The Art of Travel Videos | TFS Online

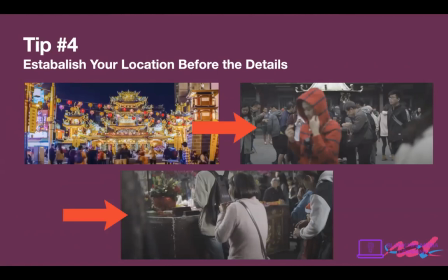So if you're filming these like monkeys in a tree somewhere, somewhere in the middle of the forest or something, it's good to establish before entering, before going into that scene. If you have like a clip of you panning across trees or you having an establishing wide shot of the jungle before you enter,
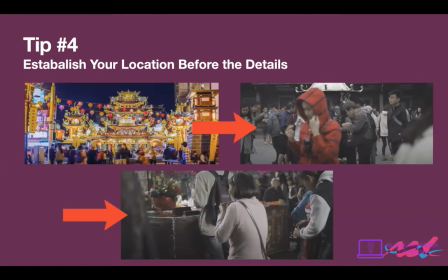you know, like stuff like that. It's just to help ground where you are on this planet, I guess, in the video song, you know what I mean? So in my example here, I have a temple that I shot at night. That's the day I arrived to Taiwan. And then the next day, I went to another temple, not the exact temple,
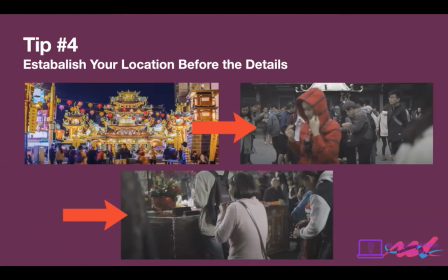but I still wanted to show that in this following scene where the people are praying, I'm in the temple, right? Because you can imagine, let's say I immediately go from, you know,
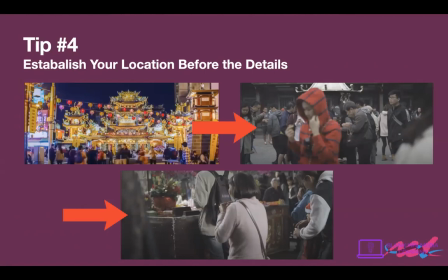landing into Taiwan, getting to a car and driving off to just going to a temple. There's really no connection there, right? It's like, oh, why is he there? So in the scene prior to that, I just wanted to establish, hey, here's the temple and here's people praying.
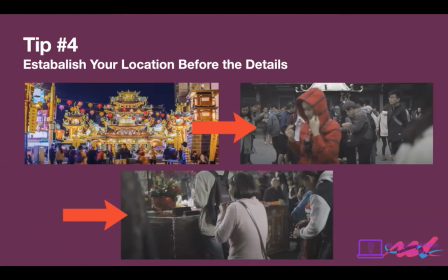So connection is temple, people praying. Oh, that's where he is, right? so yeah establish your location before the details this one's a little bit tricky as well because you don't want to like always just be like okay scene a is established uh mean the jungle with monkeys cool scene b you want to like mix it up right so
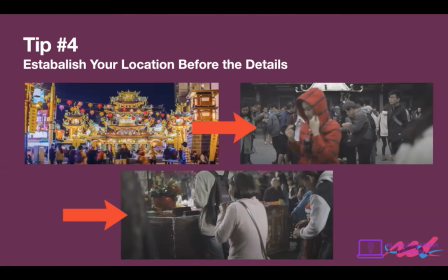once you establish your key deep your key locations for example in this this video when i went to taiwan i went to three uh three yes i went to three major locations the temples the street food vendor area like this there's a street full of street food vendors that are very famous and
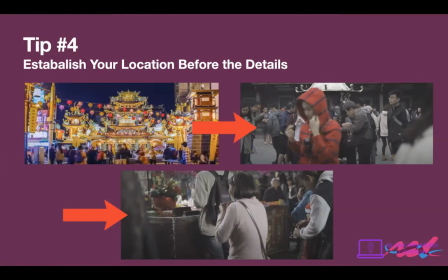the Taipei 101 right the big tower in the middle of the of Taipei so uh these three locations I made sure to establish within my video uh prior to showing the details within with what I did and then once everything has been established like these are the three locations main locations I went
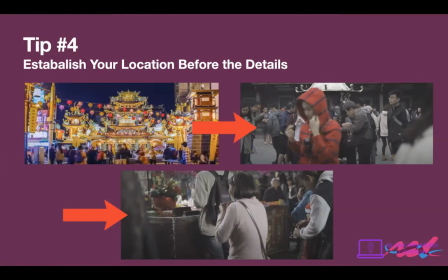to uh after that go crazy with the edit just jump all over the place if you want as long as the there's a connection to like oh he went to this he did go to a temple he did go to a Taipei 101 and he did go get some delicious food at some delicious street vendor street in Taipei street market area you know stuff
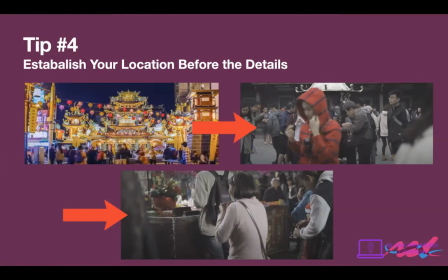like that if it doesn't make sense it's hard to explain but it's kind of like once you edit you'll get it I guess once you've been editing for a while all right so number tip number five is think outside the box
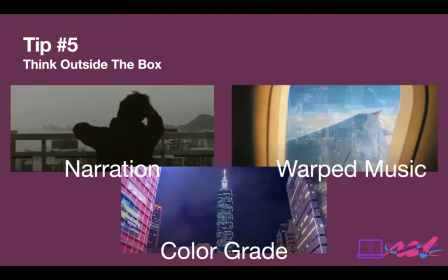now this one is uh kind of the little things right to make your travel video stand out so for example narration right so in this first clip here i did a video uh about um some kid wanting to so this is a real client this is a kid that uh wanted to
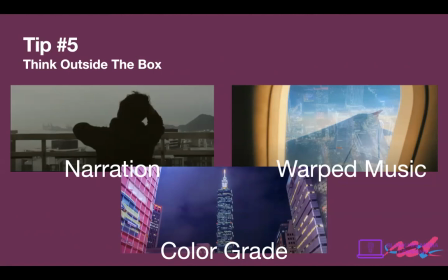say uh oh right it's a graduation video okay so he wanted to make a graduation video since he was getting nominated for something right and he he made uh he filmed um a travel video to to hong Kong with his mates.
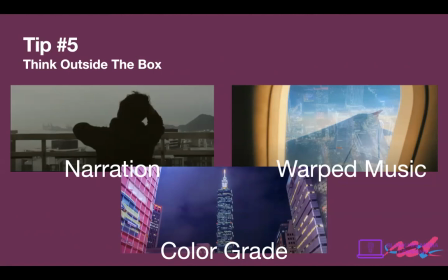So I told him, why don't you narrate something? And yeah, he narrated it just simply, you know, the rule where you put your microphone like about a hands length away from your mouth.